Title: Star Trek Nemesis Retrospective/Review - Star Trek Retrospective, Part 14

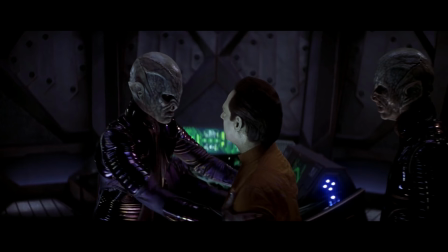Their vampiric appearance is really creepy and their plight is largely sympathetic.
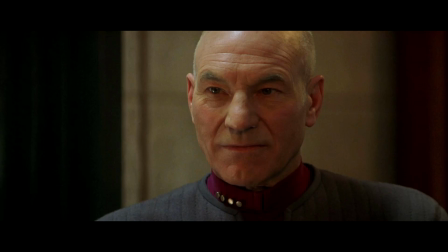However, immediately after this scene between Shinzon and Picard is where Nemesis starts to stumble, with the introduction of a planet-killing superweapon,
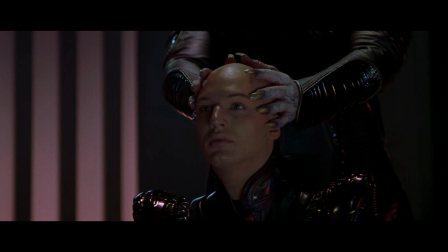more drawn-out action, but especially egregious is when Shinzon, with the help of his Viceroy,
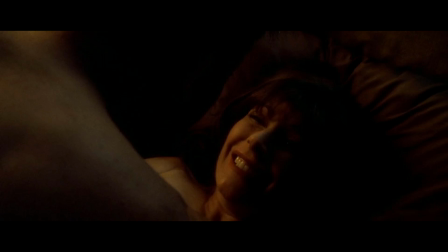telepathically assaults Deanna Troi. It's a needlessly dark and disturbing scene which serves absolutely no purpose.
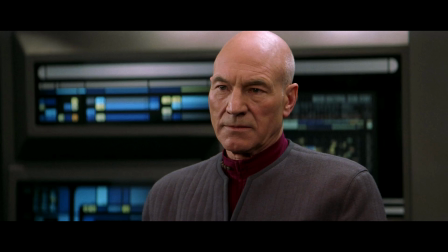If it was part of some larger character arc or setting up a subplot, it would still be distasteful, but there would at least be a reason for it.
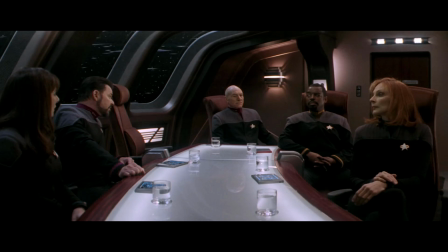As it exists in the final film, it comes across as totally tactless and cruel. What also hurts the film is the lack of material for the rest of the regular cast.
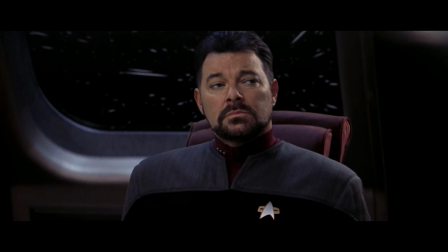Picard, Data and Shinzon are given the most focus, and there are some scenes dedicated to Riker and Troy,
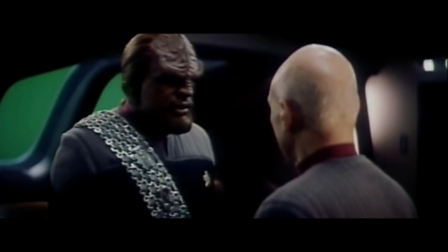but Dr. Crusher, Geordi and Worf in particular have nothing to do whatsoever. A lot of what they were given sadly ended up on the cutting room floor,
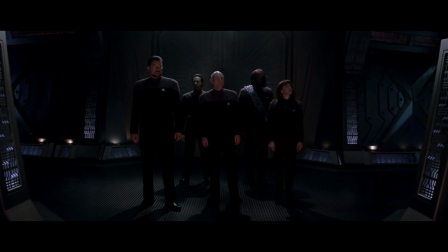but this feels like a symptom of the movie not being sure if it's meant to be the final adventure for the TNG crew.
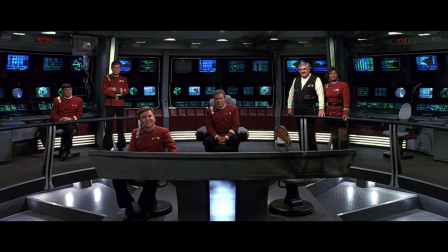In The Undiscovered Country, that film made sure to give each of the regular cast some kind of last hurrah before they rode off into the sunset.
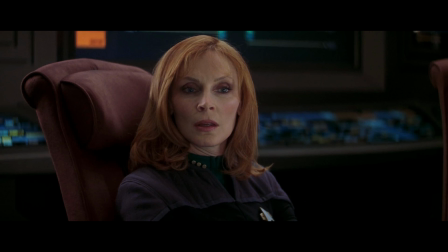And while the nemesis Riker and Troy get something of a send-off, the rest of the crew are mostly relegated to espousing technobabble.
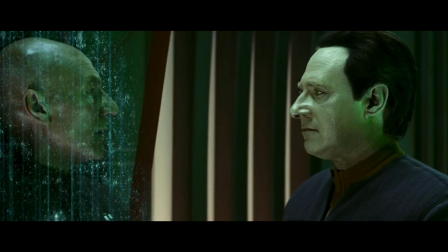This ends up hurting the final act, where Data sacrifices himself to rescue Picard and destroy the Scimitar.
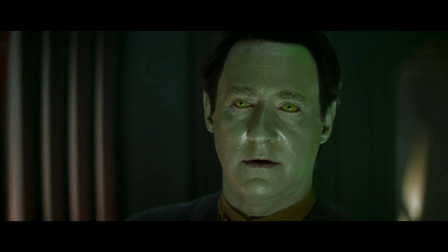While it does work emotionally in the moment, I've always felt like the fallout of Data's death isn't as well handled.
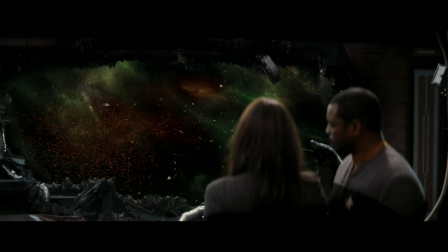For example, Geordi was Data's best friend, and yet I don't think he has a single line of dialogue after this scene.
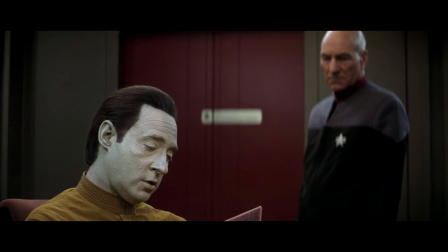I also feel like the fate of B4 could have been made a bit clearer. Many viewers come away from the film thinking Data has somehow been resurrected within B4,
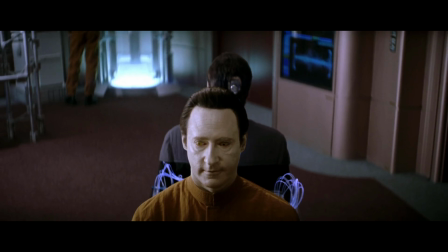but after my latest rewatch, I realised that's not actually what's supposed to have happened. B4 singing Blue Skies isn't meant to signal Data's resurrection,
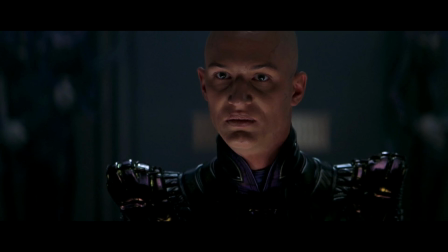but B4 finally unlocking his potential to evolve into a more complex person.
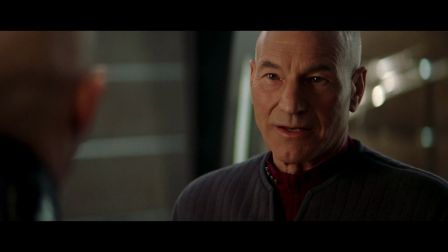This is meant to tie in with the personal conflict between Shinzon and Picard, as Shinzon believes he can't fight what he is,
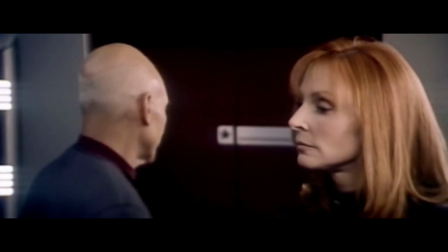while Picard insists he has the capacity to grow and choose his own destiny.
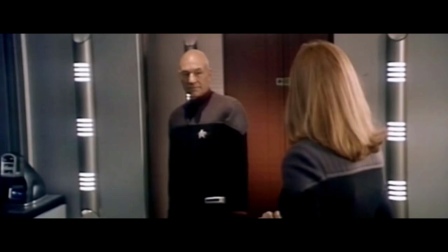If the theme of change was intact within the final cut of the film, this would have completed a brilliant exploration of this idea,
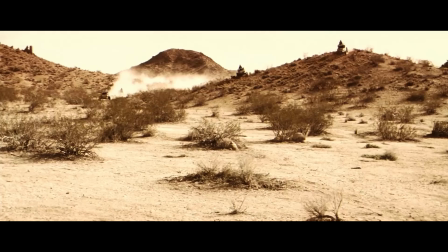but as it is in the final cut, B4 is basically shafted as a character which I think is a shame.
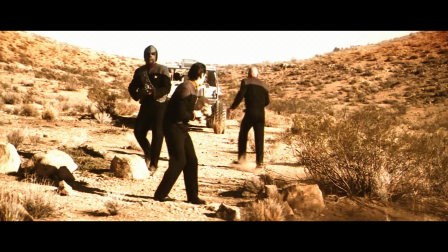Criticism has also been levied at the action in the movie and I can see why.
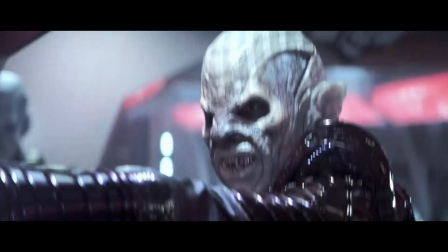While there is nothing wrong with featuring action in Star Trek, the franchise did begin as a sci-fi action adventure show after all,
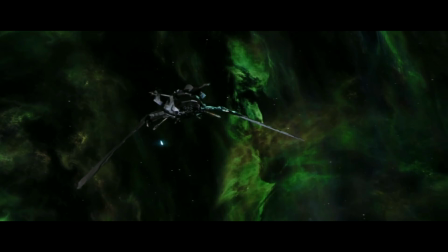Nemesis becomes a little overstuffed considering the length of the final battle.
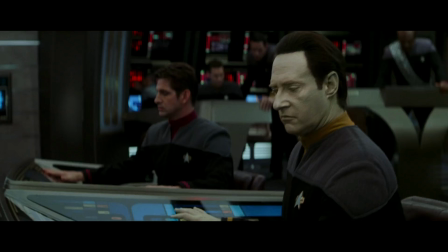The clash between the Enterprise and the Scimitar in the Basin Rift is about 30 minutes long.
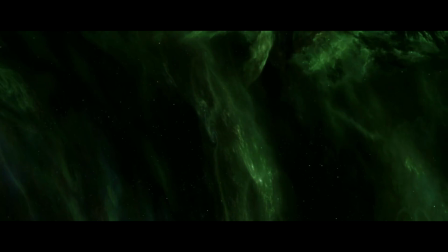Now as I discussed in this short video which you can find via my Patreon or members, this sequence is pretty damn awesome.
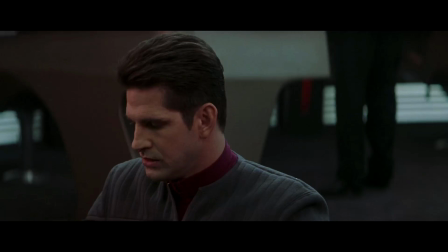It's well paced, has multiple smaller conflicts within, with shifting and escalating goals and obstacles, it's really great stuff.
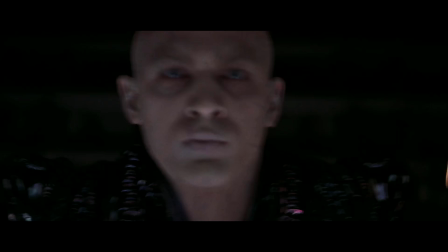But I feel like this sequence alone has more than enough action for the entire movie.
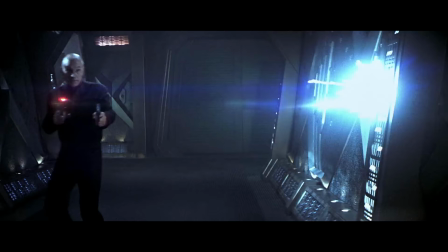The car chase after finding B4 feels very tacked on, and Picard's escape from the scimitar could have certainly been trimmed.
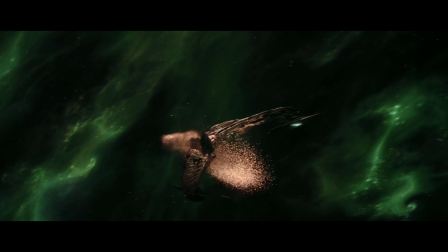By the time we get to this grand finale, the movie risks exhausting the audience with too much action after these earlier unnecessary action beats.
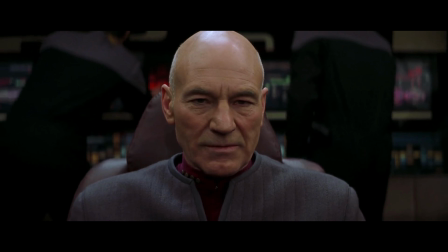I do feel like at one point the filmmakers had a potentially great movie on their hands,
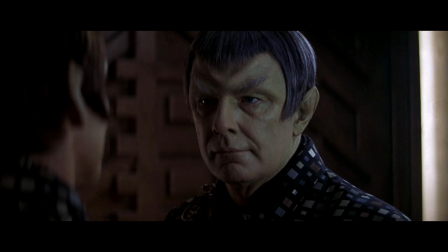but due to studio interference forcing scenes to be cut, and a director prioritising the wrong things to take out,
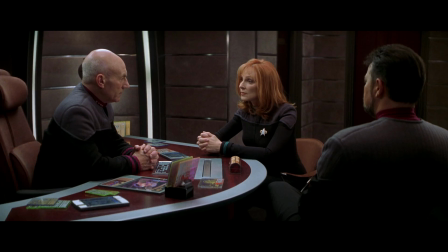Nemesis doesn't hit its stride the way it should.
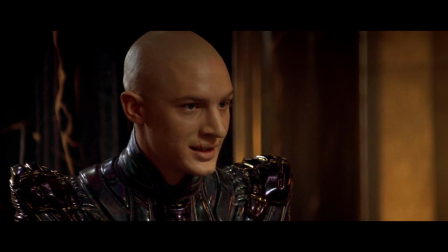The story doesn't breathe, many of the characters are sidelined, and the interesting narrative themes aren't explored in enough depth.
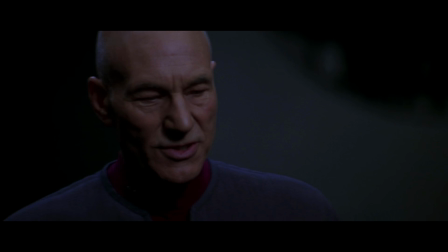I think a re-edit of the film to scale back the earlier action scenes and put those character moments back in would improve the movie.
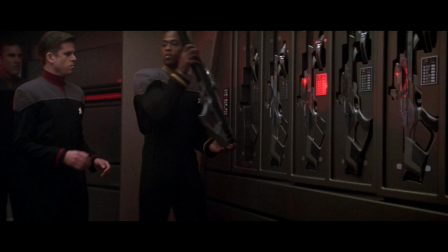Not fix it outright, but it could be made stronger using the existing footage.
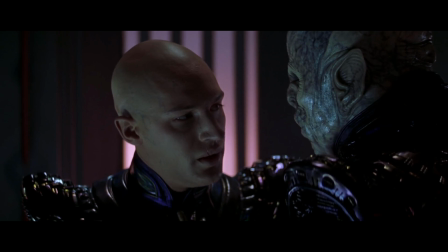As it stands, Star Trek Nemesis is a decent enough sci-fi action flick which features some great performances and touches on some rich ideas,
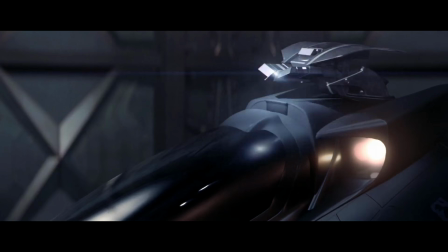but it misses the mark quite wide in the end.